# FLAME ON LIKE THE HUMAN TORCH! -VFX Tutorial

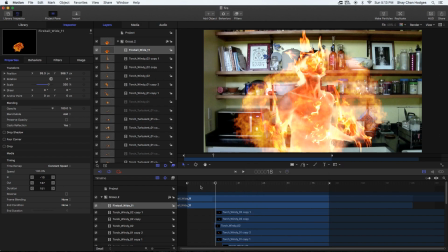(4:01)
I'm going to resize it and put it into add mode,
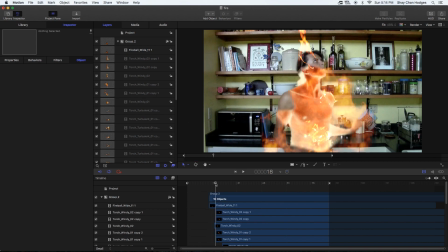(4:06)
and then I'm going to retime it so that it explodes very quickly as I am initially igniting.
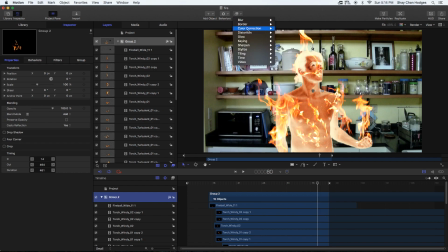(4:11)
Now that we have most of our assets in place, we're going to select the group that has the fire in it and add a levels effect to it.
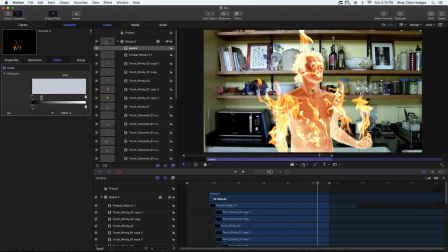(4:18)
We're going to grab the middle little slider here and drag it towards the black to boost the gamma of all the fire assets. This is going to add realism because the room is relatively dark and so the fire should be bright by comparison.
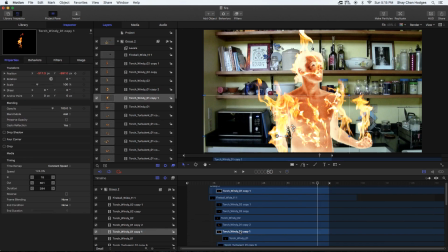(4:29)
It's also going to make it more comic accurate since Johnny Storm's flame is yellow in the comics.
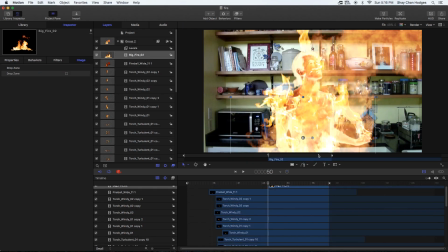(4:34)
This still doesn't quite feel flamey enough, so we're going to add just kind of a general fire asset to my body. It's going to be coming from below the frame, and we're going to just resize it so it's sort of engulfing my torso.
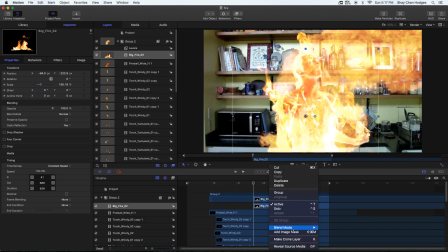(4:46)
We're also going to have it start during the big fireball so that we can hide the point at which it affects in.
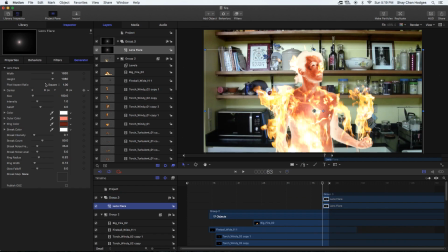(4:52)
We're then going to go into generators and add a lens flare. We're going to positioned at my chest, we're going to color it orange and we're going to scale it way up.
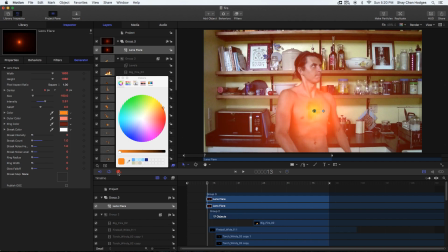(5:01)
Then I'm going to turn off everything that's not just the inner glow. This is going to allow the effect to bleed beyond my edges and kind of affect the surrounding area.
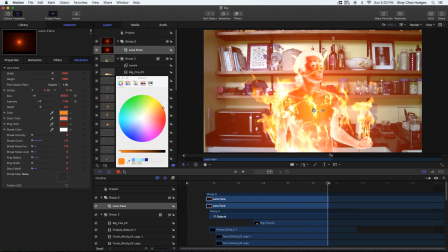(5:10)
It also just helps to make the flame look brighter. We're going to then duplicate this lens flare and put the second one up on my head,
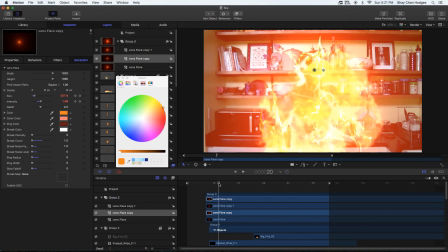(5:18)
reset the keyframe parameters, duplicate it again, and put the other one coming from my kind of crotch area. All three of these are going to be keyframed to turn on very intensely during my ignition and then fade down to a more relaxed glow for the rest of the clip.
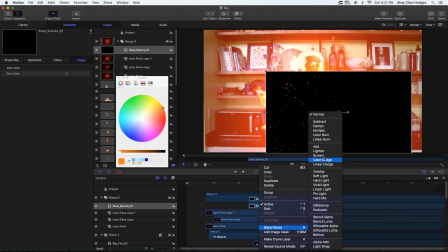(5:31)
Last of all, I'm going to drop in an instance of slow sparks and put it into add mode. This is going to make the ignition look more messy and organic and fiery and less like a special effect.
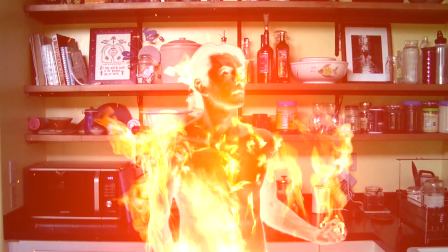(5:40)
And there we have a simple, quick, and easy Johnny Storm effect in just 40 minutes.
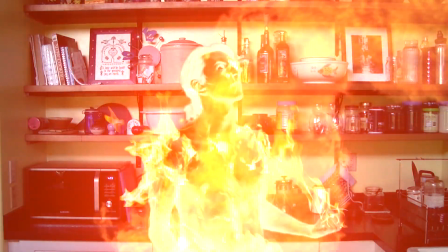(5:46)
If you liked this video, you can like the video. If you want to see more like it, you can subscribe.
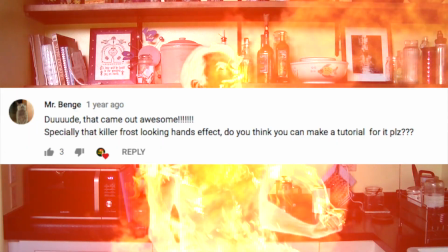(5:49)
And if there's a specific tutorial you'd like to see, leave it in the comments. I'm planning to put together some tutorials for the Iceman effects from the same video that this effect was from,
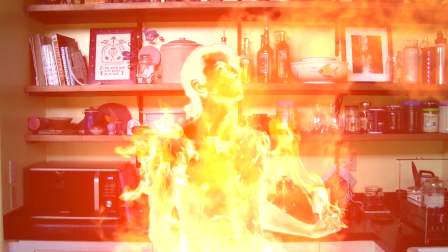(5:58)
so you can look forward to that. Other than that, thanks for watching.